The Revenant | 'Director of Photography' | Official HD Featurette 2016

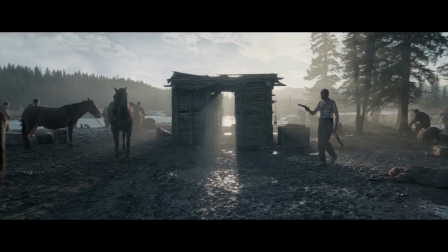10s
Chivo Lubezki, friend, brother, partner, teacher, he did just an amazing job.
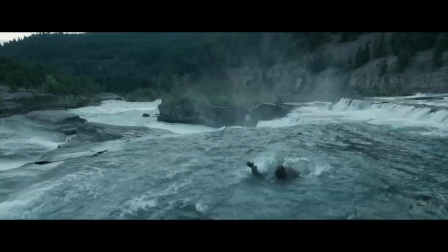16s
This film was shot in a very particular way, and he's capturing every nuance of beauty and poetry that the landscape has to give us.
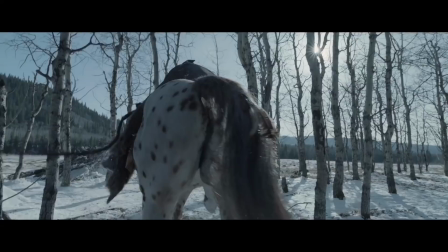25s
To create these tones is very complicated, because you're working in nature, and not all the time you can control what you have in front of you.
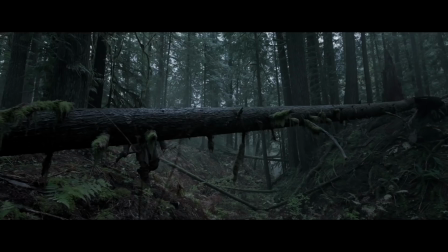36s
I knew it would take that type of a cinematographer to make this complex story come to life.
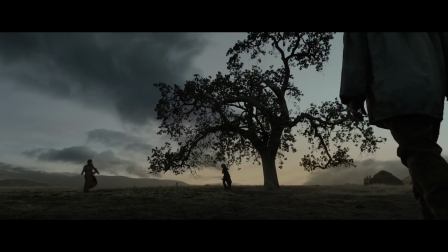42s
It's one man's journey, but at the same time, he goes through an entire lifetime of emotions.
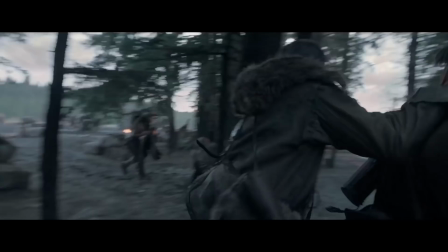52s
We use extensive rehearsal period where Alejandro gets to create almost like a ballet between the camera and the actors and the environment.
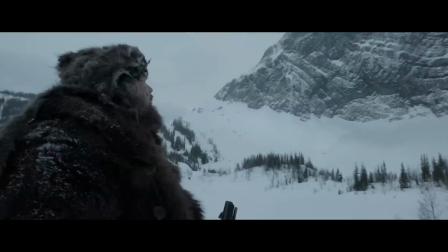62s
We realize that very wide lenses allow us to really engage the audience in the movie in a very visceral way.
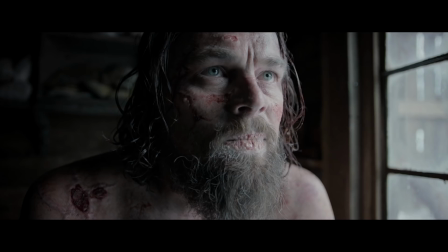70s
We were able to have close-ups of Leo and still have all the environment present.
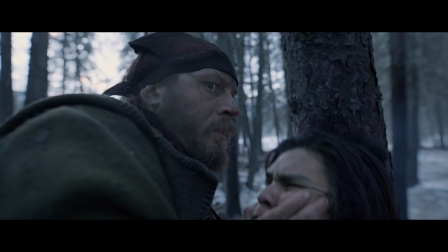77s My head was that boy, and he took him from me.
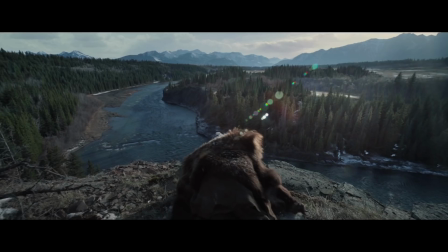81s
These shots aren't all about bringing an epic quality to the film, but it's about creating an intimacy with the actors within an epic landscape.
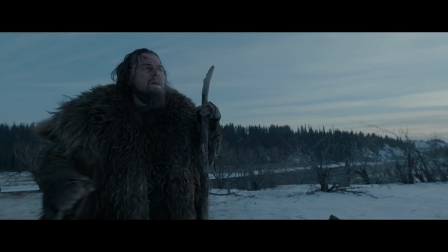92s
Chivo is a master of life, and he creates a relentless experience, but at the same time, he's very submersive.
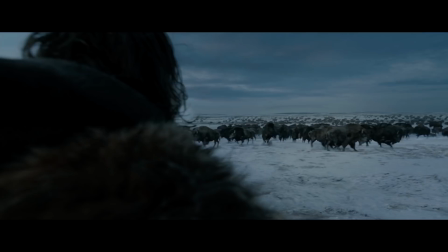99s
And that gives power of the image. You want to be able to immerse yourself in an entirely different world, and they've really accomplished that goal in this movie that really takes your breath away.